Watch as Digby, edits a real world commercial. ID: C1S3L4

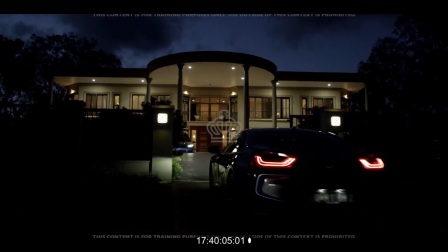34:29 Could feel so right, could slow down time.
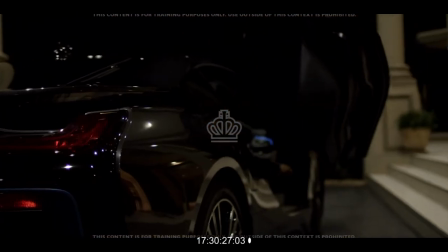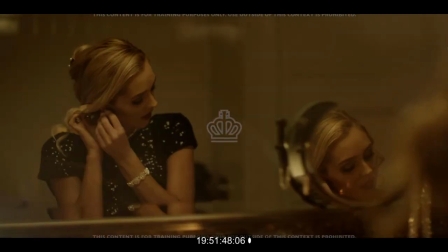34:37 tease.
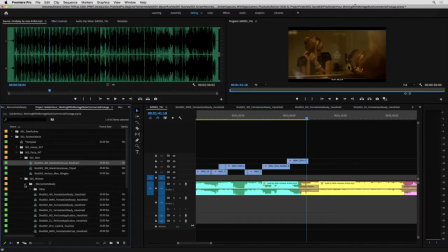34:39 Baby, so let's have a quick look at the perfume application, because we should probably show...
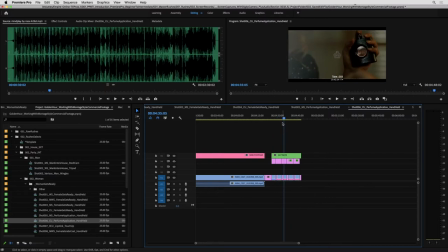34:48 Depends. We could show one here and then create the idea, which is a little producty, that is why he's attracted to it. Or we can hold off to the very end just for a product shot, and then it's kind of like a reveal at the end that the reason he was so attracted to her was obviously because of the perfume.
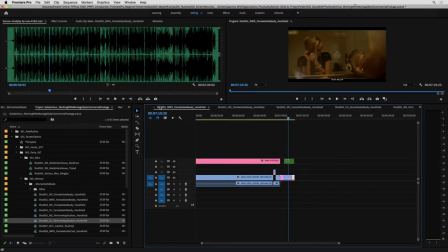35:06 I might leave the perfume out for the moment. Let's just go have a look. Kind of struggling with this one a little bit. It's a hard nut to crack, this one.
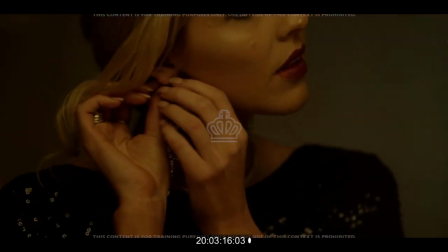35:13 Never knew a moment could feel so right.
Maybe it's not even that second car shot.
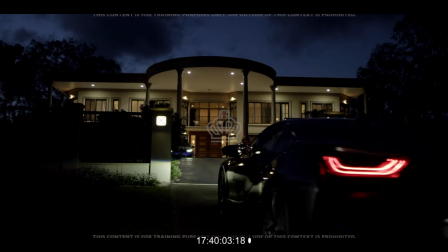35:20 Maybe I'm trying to complicate it too much. Let me just go over that and have a look.
Never knew a moment could feel so right.
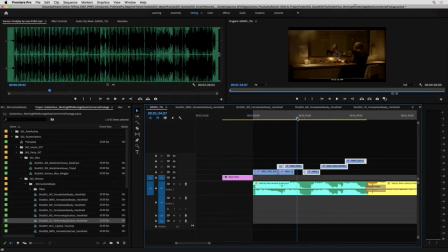35:29 Could slow...
Again, they've gone to a lot of effort to shoot all these car shots, and they are beautiful, but I feel like the simplicity of just kind of like who's arriving, you don't know, there's a girl waiting, something's happening, seeing more of the arrival, definitely felt a lot better instantly just watching that.
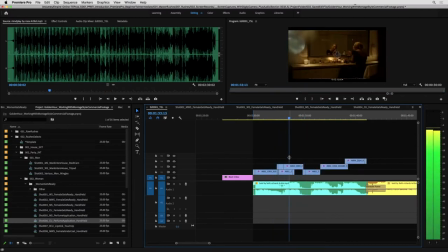35:45 It. A moment could feel so...
And I'm just going to adjust these edits now in here just to sit with that.
Moment could feel so right.
So I might just hold on to this one of her a little bit longer.
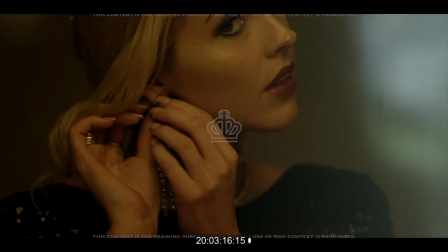35:59 Never knew a moment could feel so right.
And maybe just on that.
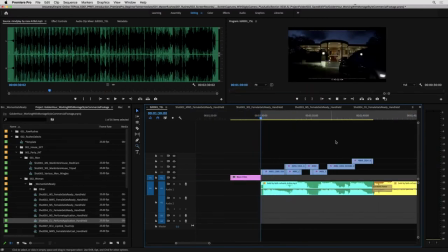36:07 A moment could feel... Never knew a moment could...
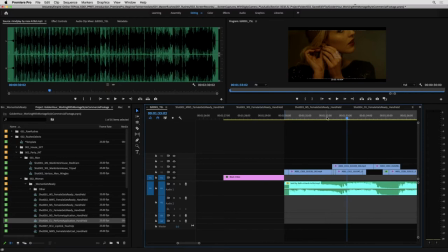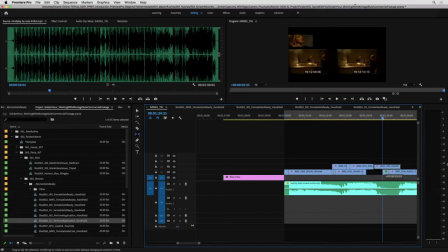36:31 So she's putting it in her left ear and then her right ear. So we just need to find another moment of her either doing something completely different. I just, for some reason, don't like that continuity.
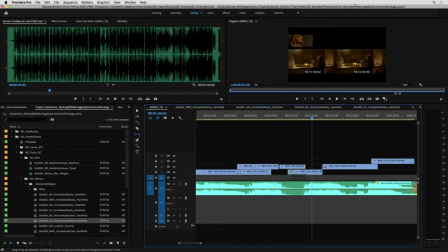36:45 She can still be mucking around with her ear somewhere in there with that little light.
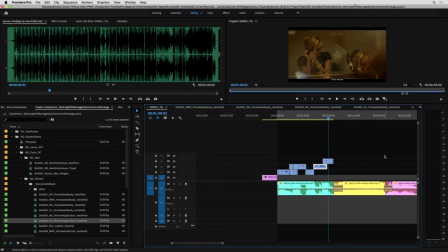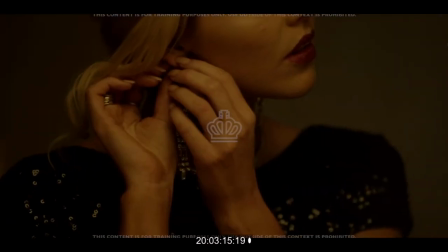37:09 Never knew a moment could feel so right.
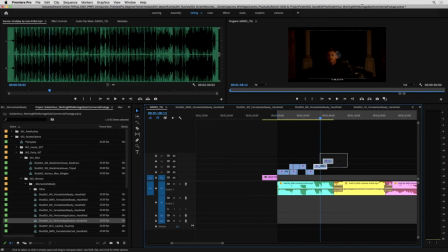37:13 Could slow down time, like slow down time,
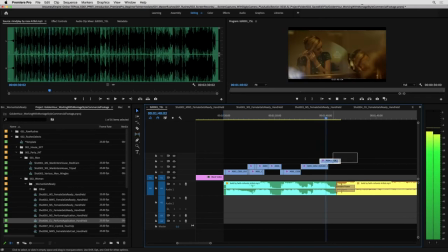37:26 like tears, tears. Baby,
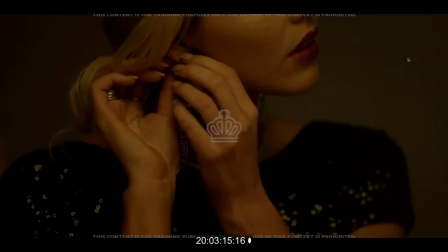37:37 never knew a moment could feel so right.
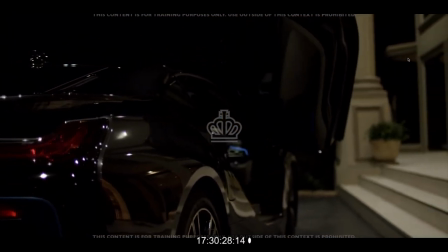37:42 Could slow down time like this.
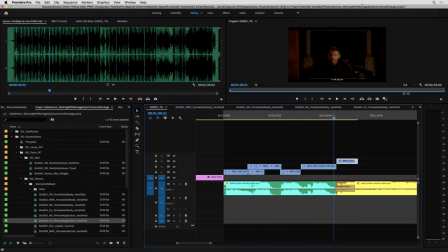37:47 Yeah, I don't actually think we need to overcook this scene here. Like, something really nice about the slowness of that intro in terms of just sticking to those key shots. Kind of got mystery arrival, who knows who it is, some sort of interested character, some sort of getting ready.
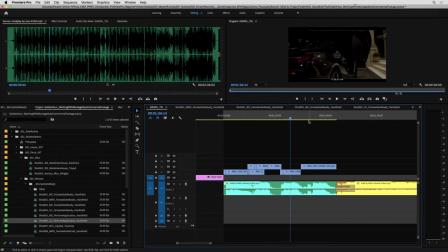38:05 Then we've got some more mystery of the arrival. We know it's someone kind of important and mysterious. Maybe one other shot in here, but I kind of like this moment here because then I'm thinking of revealing her here coming down the staircase. Again, we don't have to cut, you know, a perfect linear story. It's more of an emotional piece.
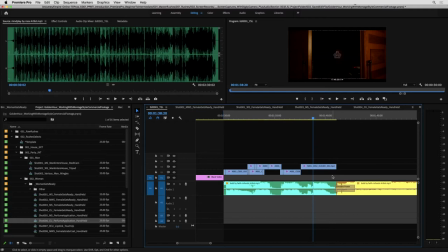38:22 So we can kind of jump around a bit. It doesn't have to be chapter 1 to 10 in the right order.
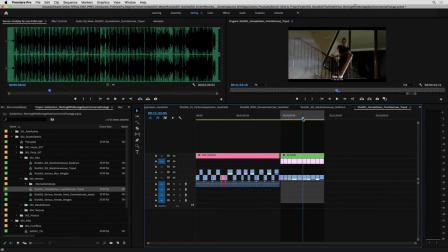38:27 So let's get woman coming down the staircase. Let's have a look at a few of these. Find the nicer moments in here.
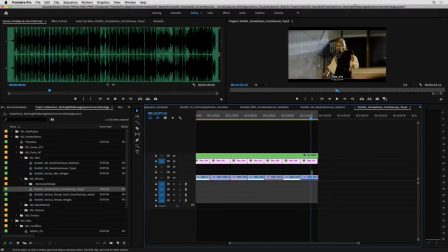38:36 Probably going to say one of these last ones.